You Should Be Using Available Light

There are a lot of videos out there that talk about how to achieve cinematic lighting on a low budget. I mean, I even did one myself, but one of the things all of these videos tend to have in common is that they still require you to have a decent amount of gear. I mean, for instance, the video I did, I showed a bunch of lighting setups, but I did so using, tungsten units and grippery, things that cost about $200 for the weekend to rent. And, that's still something. But the question that I'm interested in answering is, can we go even cheaper? And the answer to that is yes, because today we're going to be talking about how to get really nice looks with just absolutely no lighting at all. So, we're going to be talking about available light, but more specifically, we're going to be talking about house lights. House lights is a term in film that just refers to the pre existing lights in a location. Say you walk into a house, you flip on the light switch, house lights. You walk into a school or an office, you flip on the lights to turn on those overhead fluorescents. Those are house lights. A lot of the people that make these cinematic lighting videos all tend to do the same thing, and that is building their lighting from the ground up. They'll go into a location, they'll turn off everything, and they will relight using all of their own units. And that's a totally fine way of doing things, but one of the things that is often completely ignored is going in and shaping and using those pre existing house lights. An example where this can specifically be really useful is if you were, say, shooting in the aforementioned school or office location.
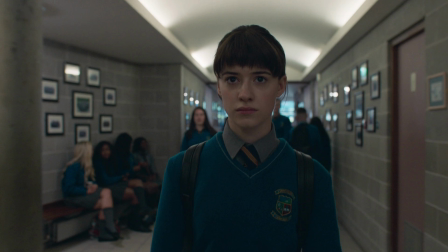(1:22)
Those types of locations tend to have those nice recessed fluorescent lighting fixtures that are, lined the whole way down the hall, and those can be a really difficult thing to recreate. What a lot of larger productions will do is they will go up into those fixtures, they'll remove the lights that are already there, and they'll replace them with their own units like Titan tubes or Pavo tubes, things like that. They'll then take those tube lights and they'll use a color meter to match the color of them with the old existing fluorescents so that the lights feel real and natural.
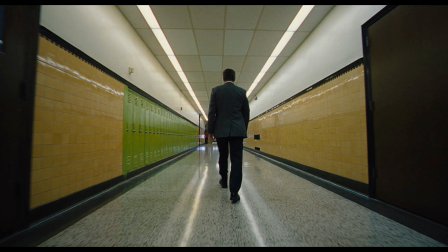(1:48)
The reason that productions will do this is so that they can get more output from those fixtures while getting the right color.
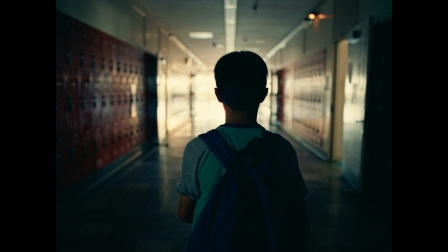(1:54)
It'll also allow them to dim the units or turn them off altogether where they need to get shape and depth in the image. Now, if you don't have the ability to do all that, go up and replace all the fixtures in a building, because let's be honest, if you're watching this video, you probably don't. You can just use, say, the existing fluorescents and just shape it with grippery.
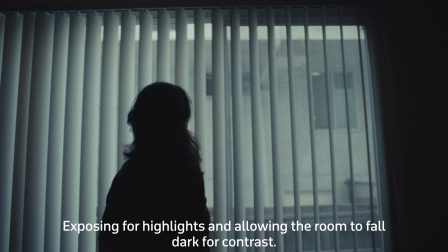(2:11)
You can go place diffusion up on the fixtures to make them a little bit softer. You can put negative fill against the wall or by camera to create some more shape on the subject.
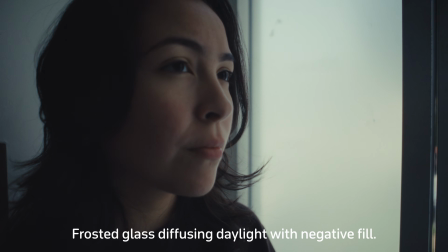(2:19)
Or you can go up into those fixtures and just turn off or remove tubes altogether to create pockets of darkness to create depth.
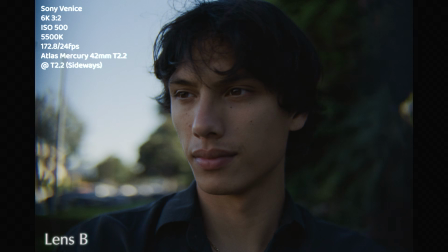(2:27)
I did a lens test a couple of weeks ago and I shot all of the footage for it just out on the sidewalk and in a hallway using only the available lights that were there.
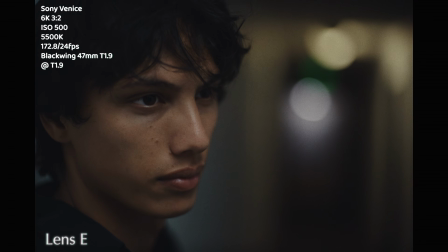(2:34)
And I had a couple people tell me that they really liked the look of it. So I figured we would take a look at one of the shots. So we're here in the hallway where I got that shot.
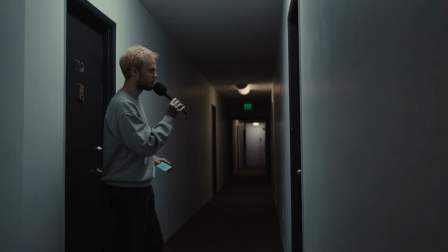(2:42)
I'm going to be keeping it down a little bit because I don't want to disturb my neighbors. But I want to talk about what I did to get the look I got and just show you how simple it is.
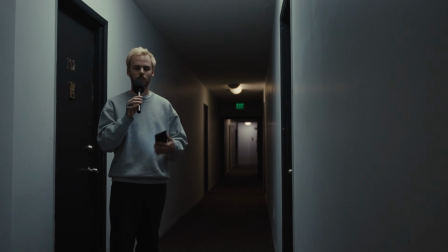(2:50)
All it really comes down to is having an understanding of your camera, how to expose for it, a concept of lighting, and most importantly, where to put your actor.
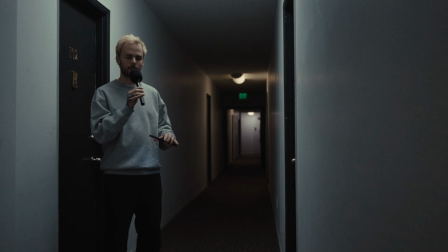(2:58)
So the biggest thing about using existing lighting on certain locations is that some locations will
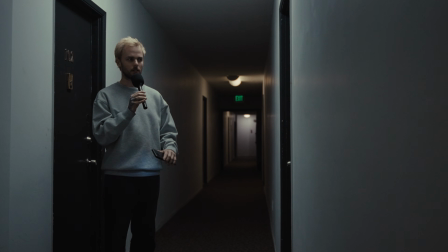(3:03)
have lighting that really works and some will have lighting that just does not work at all.
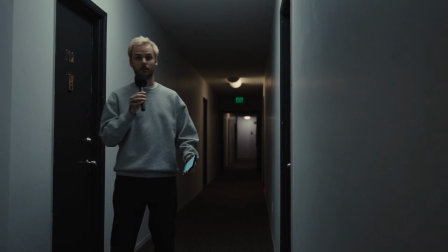(3:07)
This hallway is one of the locations that I think really works. I'm afraid somebody's gonna walk into the shot.
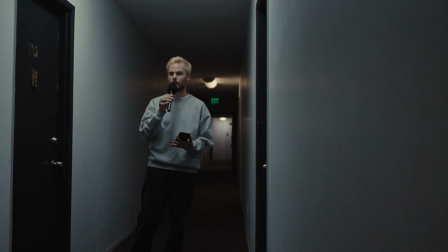(3:12)
So the first thing of note about this hallway and why it works is that these overhead lights are fairly big.
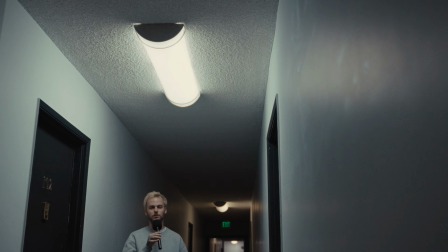(3:17)
They're about 4 feet and they have a nice diffusion panel over them, which gives you a really nice soft quality, so I know it's going to look nice on the subject.
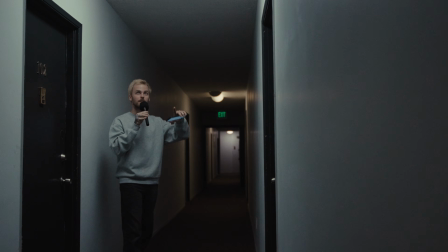(3:24)
The second thing that's worth noting is that these lights are placed very far from each other, which gives you these really nice big pockets of darkness, which is going to create mood and depth in the image.
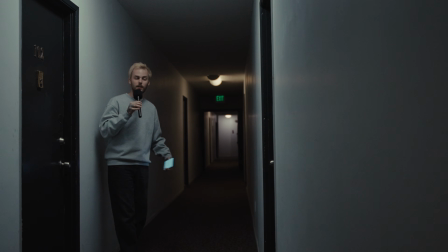(3:35)
If you had, really consistent light going across the whole hallway, it might be a lot flatter and more evenly lit, which is fine, but it's a different look.
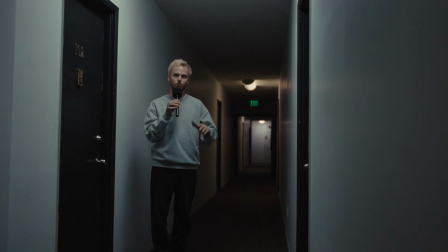(3:43)
Think the hallways in Severance. The last thing of note that I really liked about this hallway is that the color temperature is inconsistent.
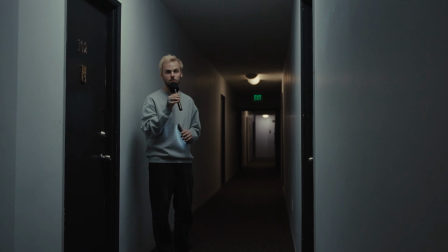(3:50)
We have some of these lights are around 4300 Kelvin,
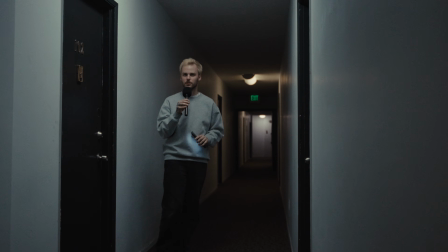(3:52)
and then down in the back you'll see we have some that are around 3000 to 3200 Kelvin, and I think that gives you a really nice
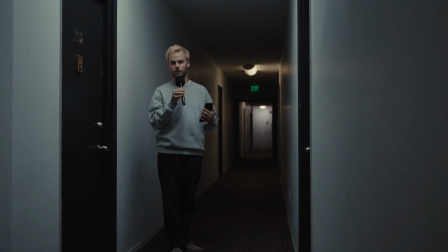(4:00)
contrast and depth in the color. You can sometimes create a lot of really nice depth by just mixing and changing up the color temperatures. Now, with all of those things noted, the only thing that I am now concerned with in terms of getting a nice shot is where do I place the actor? For instance, if you want something that looks a little bit more moody, you can put the actor so that the light is behind them,
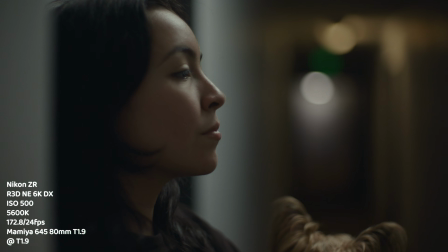(4:18)
and that'll give you that more upstage key that is synonymous with a moody image. If you want something that's a little more toppy, that wraps the face, you can put them directly under the light. If you want the light to maybe be a little bit more sidey, you can just lean them against the wall so that the light is to their side. That's exactly what I did for the test.
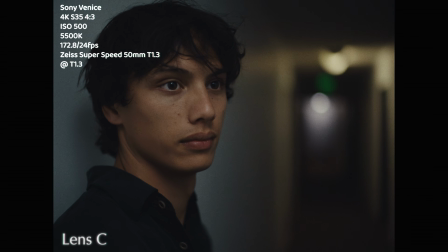(4:35)
Now, I shot that test on the Sony Venice, which is a really high-end camera, but As long as you know what you're doing, you can achieve the same results with any camera.
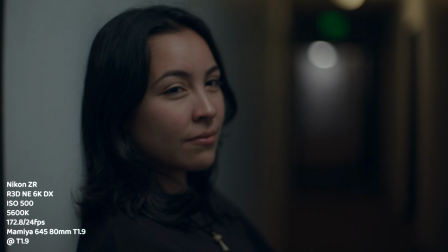(4:42)
Here I am recreating that shot using the Nikon ZR, which is a camera that is $78,000 cheaper than a Venice. As long as you know how to work with the lighting, you can achieve this type of thing anywhere.
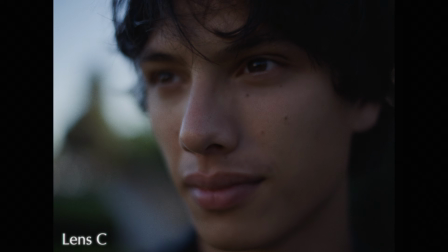(4:54)
For the exterior shots of the lens test, I just set them under a tree next to a building so that they basically had a giant negative fill, and then for the key, it's just ambient sky coming in.
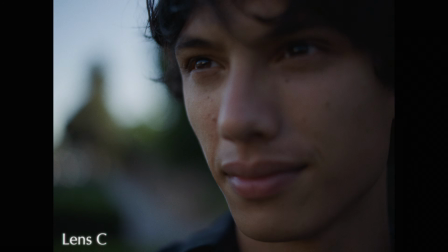(5:03)
Easy. Now all you have to do is just make sure you get those midtones. Plenty of movies have used house lights, and plenty of films have supplemented and shot using house lights as a base. So I guess I'll leave this video by saying that it really depends on your look, your style, what you want to achieve. I am somebody that personally really loves grounded, naturalistic looking cinematography.
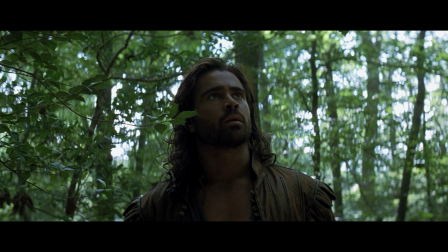(5:25)
Think Roger Deakins and Emmanuel Lubezki, for instance. Euphoria is a beautifully shot show.
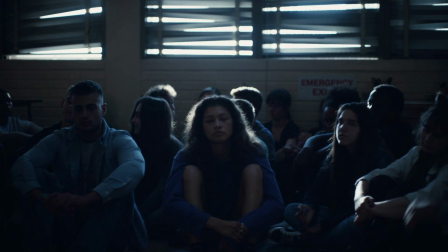(5:32)
It looks incredible, but it is very stylistic. And that's just not my thing.
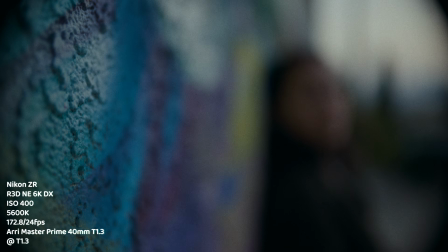(5:37)
I tend to try to just get images that feel real. And what I see a lot of the times is people just break their backs trying to create lighting
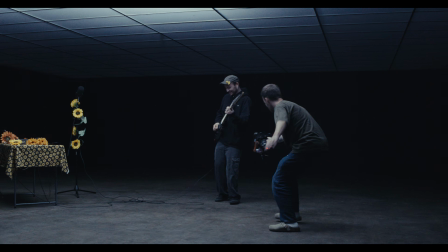(5:46)
that feels real and natural by just using so much stuff. At the end of the day, sometimes the best way to get an image that looks realistic and looks natural is to just use the real lights that are there. Anyway, that's all I gotta say for this one. Thanks. Bye.